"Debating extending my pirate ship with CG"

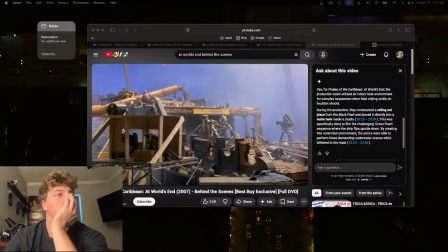0:04 Okay.
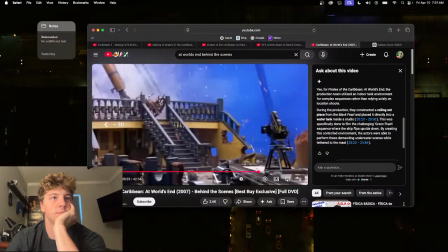0:07 Hello to you all. So I'm scripting a short, and basically, like in the hook, I'm mentioning that Pirates of the Caribbean, although they filmed a ton of stuff, um,
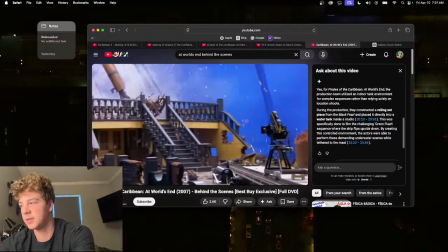0:25 basically, I want to say like, did you know that Pirates of the Caribbean filmed a good bit of their open ocean scenes not on the open ocean, stuff like that, and then use that to say, okay, this is how I'm making my pirate movie or something. Maybe I can include that in the hook, maybe not. But I was going through this footage to like pull some stuff for the hook, possibly.
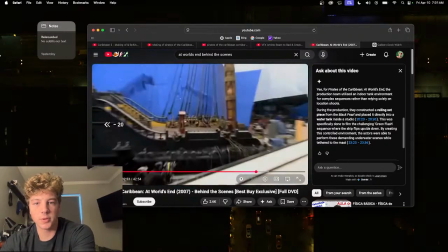0:45 And well, first and foremost, there's a couple things I want to address here.
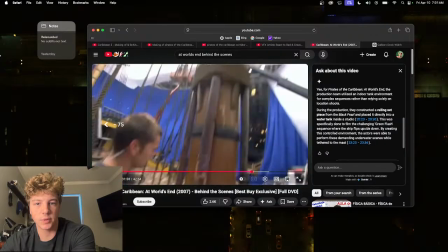0:50 If we look at
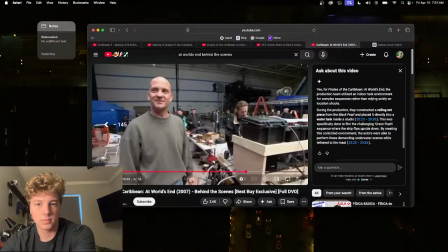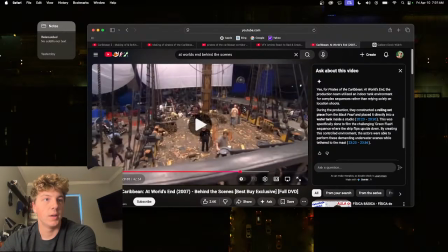0:56 all right, this shot, it's a good shot. This deck looks about 30 feet wide to me.
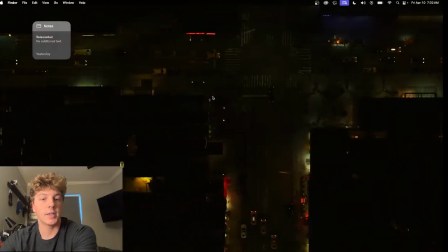1:03 Our deck is a little bit under 15 feet.
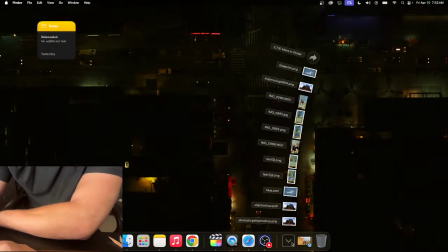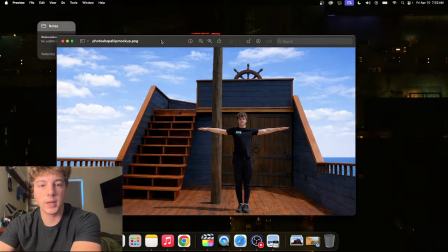1:15 Now, this is actually the worst way to shoot this set. Um, Really, you want to shoot it like, I don't know, chat just said the specific word.
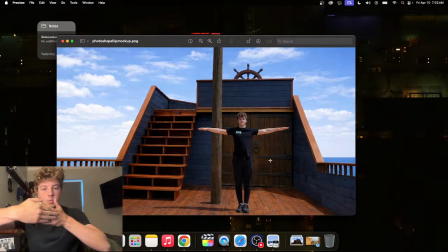1:30 You want to shoot along the length. Right now, we're shooting along the width, so the camera would be rotated like this, so we'd be shooting like diagonally across the set. Um, there's a couple things that I want to change about this specifically,
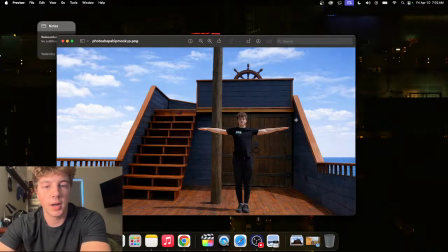1:47 but I'm going to get so I think this door originally is like the door should be big to show that the boat's big. Um, I think the door needs to be small because with the door being so big, it actually makes the rest of the boat look small.
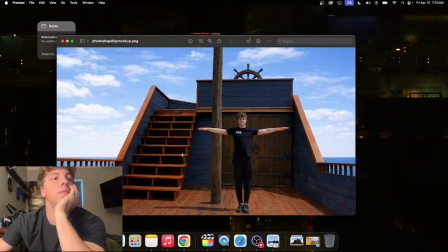2:04 Similar thing with the staircase, even like I feel like if the staircase wasn't so large, the boat would look big. The boat would look bigger, which I don't know if we can change that now, but um, anyways.
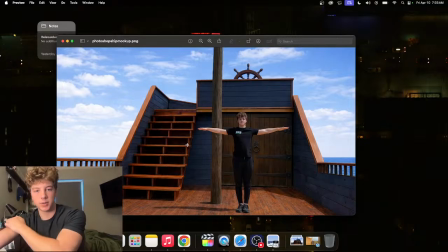2:25 So what I'm debating doing is with this back wall over here, okay?
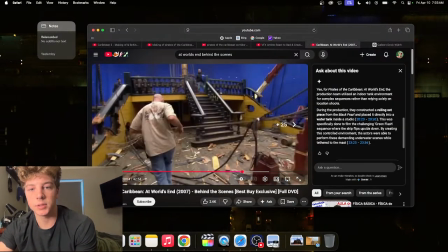2:35 I'm looking at this, and you see this right here?
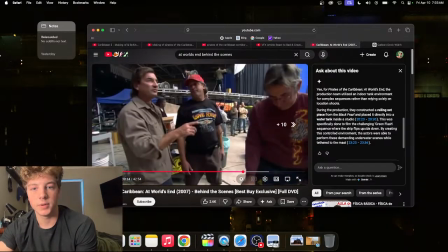2:42 Check it out.
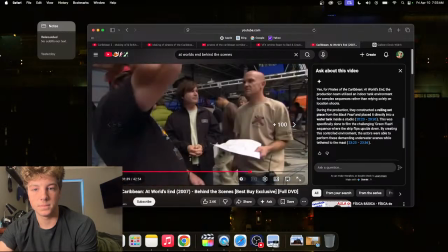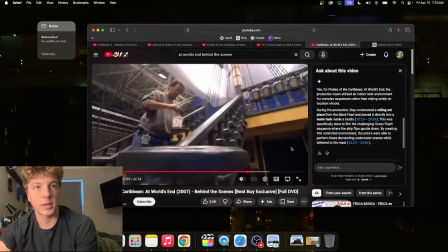2:51 Okay,
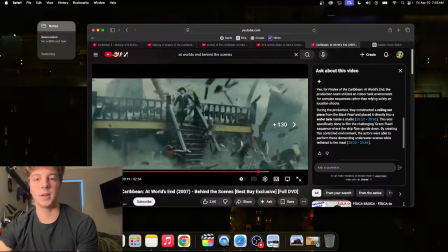2:54 the space under the cantilever, the deck, this top deck that's extending outwards, that space underneath right here.
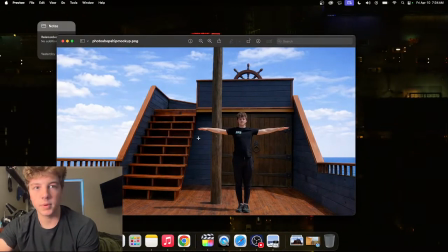3:04 I'm wondering if we put up some green, some green screen. Maybe not even use the green screen. I think we could just layer it over, put some tracking markers on this wall.
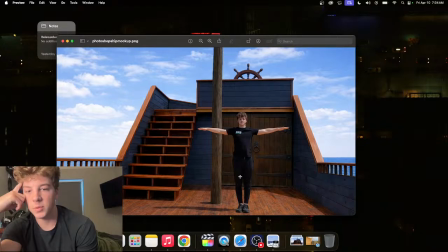3:23 If we would be able to sell that this cantilever goes out farther than it actually does, and that there's more back there. Um,
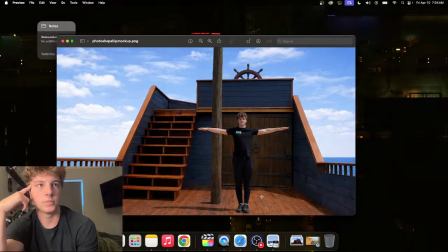just because, like, looking at
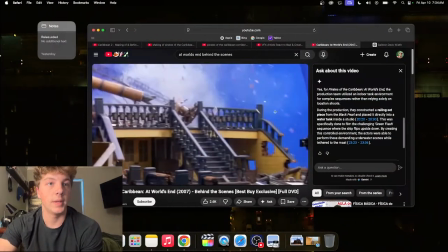3:49 this, for one, our boat is six.
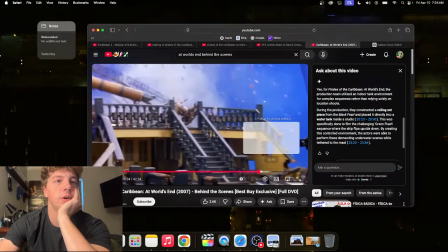4:00 I would say it's just a little over half of the width of this one.
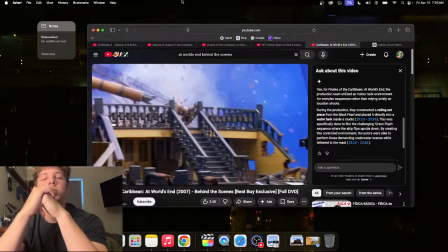4:07 And when I was making the